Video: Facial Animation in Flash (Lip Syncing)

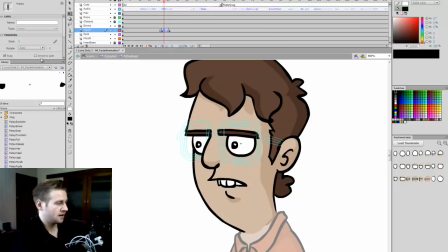[18:07]
And as this other guy walks on, let's have the pupils move fairly swiftly up. Create a classic tween, and I usually use the ease and bring it into easing out.
Hey guys.
Okay, and normally when I move the pupils up like that,
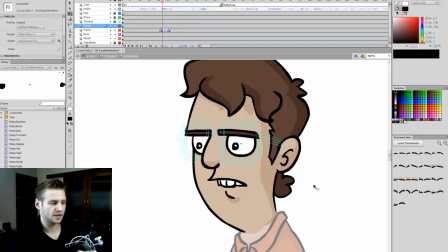[18:24]
I like to have the eyebrows move up as well to kind of, you know, if I'm looking down, then looking up, my eyelids kind of, and my eyebrows kind of react in that way as well. So with the thumbnails loaded on the eyebrows, as he looks up, I want to
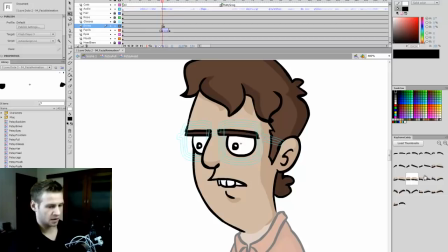which one? I'll go that one, then that one, then the normal one.
Oh, hey guys.
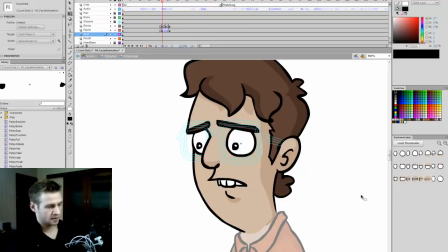[18:58]
Okay. And I'm going to select the eyeballs, and from the beginning I want to have the upper eyelid down. There we go. So as he looks up, guys, he's quite indifferent.
Oh, hey guys.
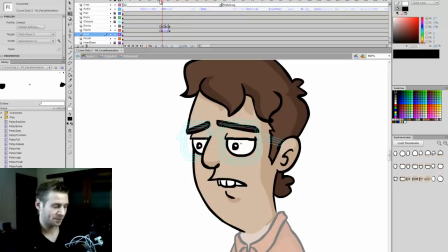[19:17]
So this guy, this character in general, is a bit of a snobby sort of character, is a bit of an elitist gamer.
Guys, what's up?
Okay, so in this next shot, you can see my cue here says Matt/Greg. So in this entire frame span, I don't need to worry about a thing. Same as here where it says Greg.
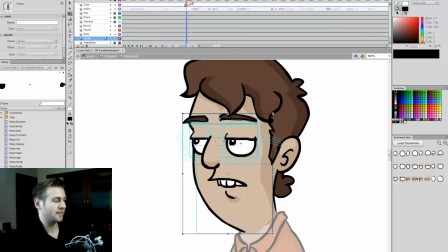[19:36]
So this guy's not on camera. But here where it says all, I need to start worrying about him again. So what happens here?
Oh, choice, hey, bro.
Okay, so in this period of time when he's not talking, let's just give him a little bit of movement.
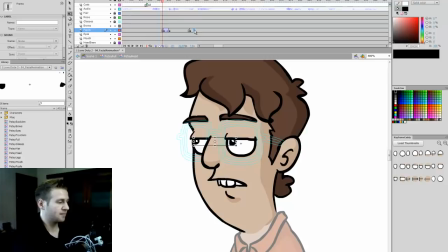[19:51]
Have him look down at Greg swiftly and then look back up, because it's a conversation between two people.
Oh, choice, hey, bro.
And let's have his
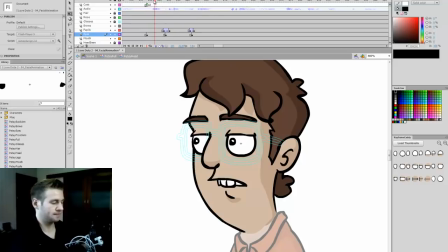[20:04]
eyelids slightly more open, and as he looks down, close them a bit, and then as he looks back up, open them a bit again.
What a choice, eh, bro?
There you go. So that gives him a bit of motion there.
What a choice, eh, bro? What about you, Petey?
Okay, so now we're about to talk.
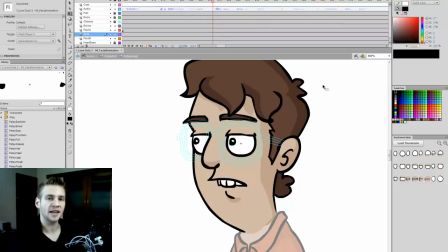[20:21]
So when I do facial animation with full talking and lip syncing, I don't worry about anything until the mouth is done. So I just can hide those if I want to remove the distraction. Load the thumbnails of my mouth, and let's check this out.
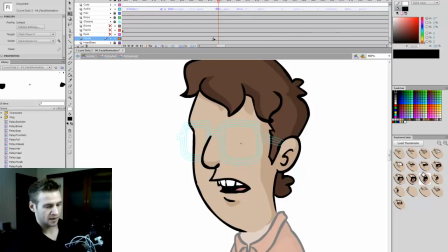[20:37] What have we got? I love Dota 2. I love Dota 2.
So let's open the mouth a little bit.
I love...
Okay, so we've got the tongue next.
L. I love... I love...
Let's drag these forward.
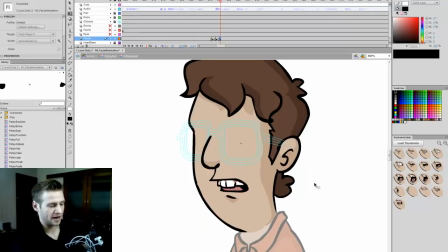[20:56]
So you can see that I'm quite quickly adding these frames, and it's quite second nature to me. I've been doing this for a long time, and you know, I'll move, change, frame, move, that, all that. And I have shortcuts in my keyboard to kind of move forward and backwards between frames. So you kind of got to familiarize yourself with the process.
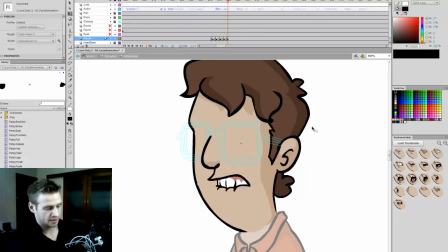[21:16] I love. Love. Love. I love the.
And we've got D.
Do.
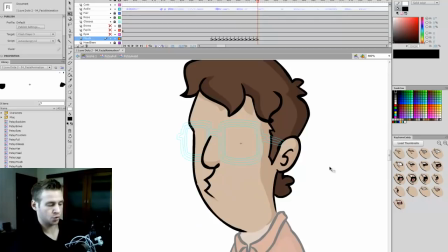Two. I love Dota 2.
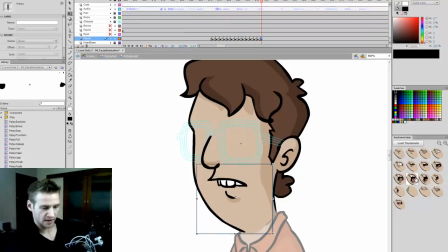[21:43]
Okay, let's see how this looks.
I love Dota 2.
Okay, I prefer if the mouth were like that. So you kind of got to play it by ear. You kind of replay and replay just to make sure things fit time-wise, expression-wise.
I love Dota 2.
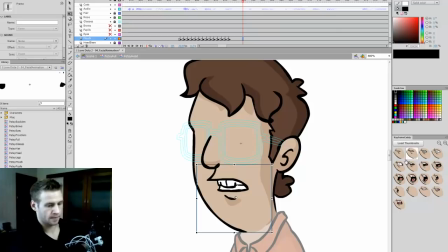If the mouth open with the teeth closed.